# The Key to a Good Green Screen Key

So now, if you don't want to pay for an editor like DaVinci Resolve Studio or Premiere Pro, there are plenty of free editors out there like DaVinci Resolve and HitFilm and many others that can also do this for you. So just find the tool that allows you to key out colors and select the green screen. It's often called ultra key, chroma key, green screen key, something like that. It always has key in the name as far as I've seen. Now, once you get that green screen to disappear, you'll end up with blackness,
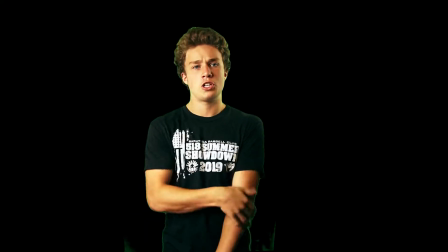272s
and you'll probably notice some green fringing around you, the subject.
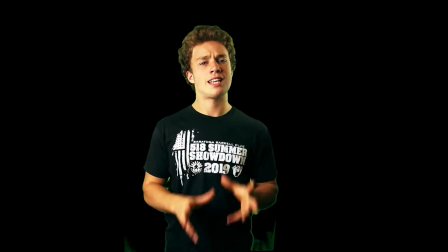278s
So what you do is go over to the settings, wherever they are in whatever editor you're using,
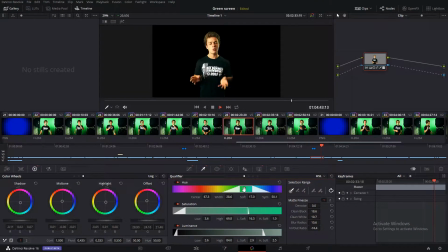284s
under the keying effect, and mess around with them until you can get rid of most of the green fringing.
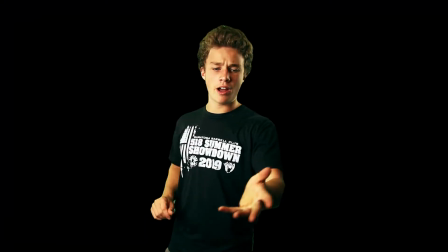290s
Now, a background is really easy to get in there.
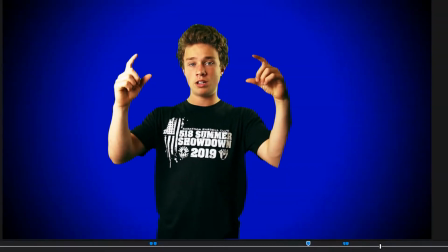293s
You just throw it on the video track below your green screen video, and once you key out the green screen, Bingo, you got a background.
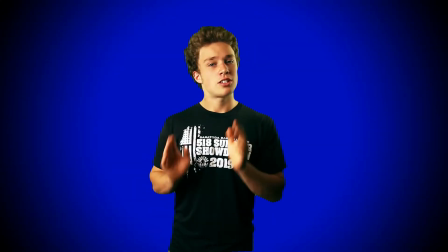300s
Before you use just any background, some will reveal green fringing a lot more than others. Avoid red backgrounds.
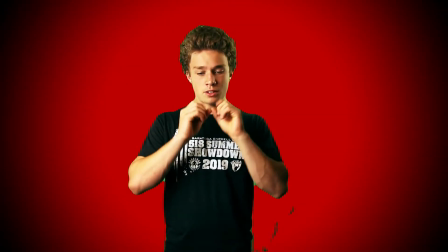309s
You tend to get this super nasty looking green fringing, and it looks kind of Christmassy and just bad.
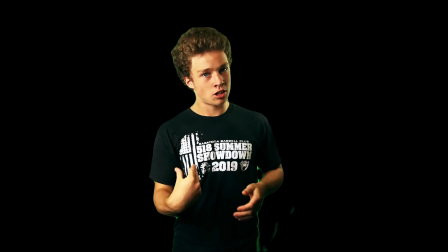318s
Also, black, really dark colors is not amazing because that bright green shows up pretty well.
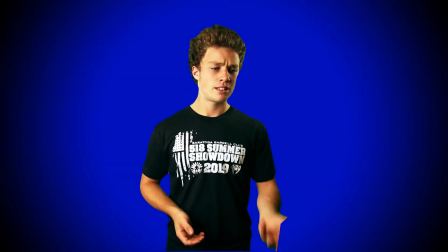324s
So keep it lighter. Blues work great. Teal, white, they all look pretty good.
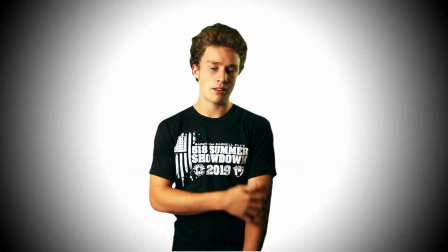332s
White can show up green fringing a little bit worse than other colors, but it's not too bad.
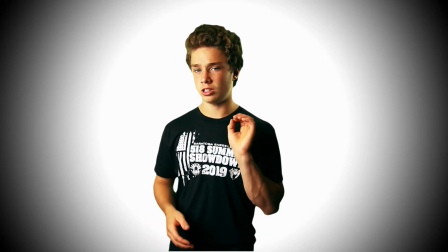337s
So basically anything that's lighter and not red.
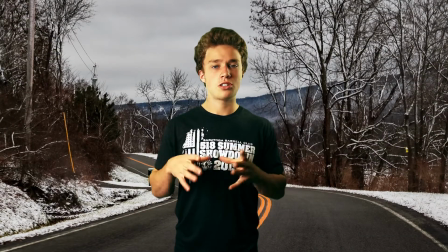340s
So now if you're using an image on your background, make sure it's high enough resolution so it doesn't look all pixely and nasty behind the subject,
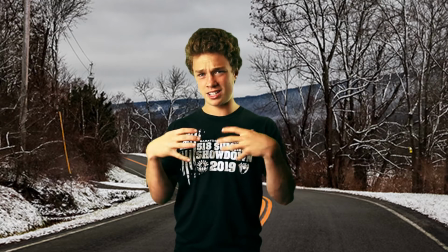349s
because that just really makes it look super weird when your subject is high resolution but the background is low resolution. It gives a cheap feel to the production quality. All right, all I wanted to do was touch on the basics of how to get a good green screen key. Talked about lighting quick, talked about editing quick. You can go way more into editing green screen video. So that's it from me today, and I will see you in the next video. I'm gonna be talking about the key to get a great green screen.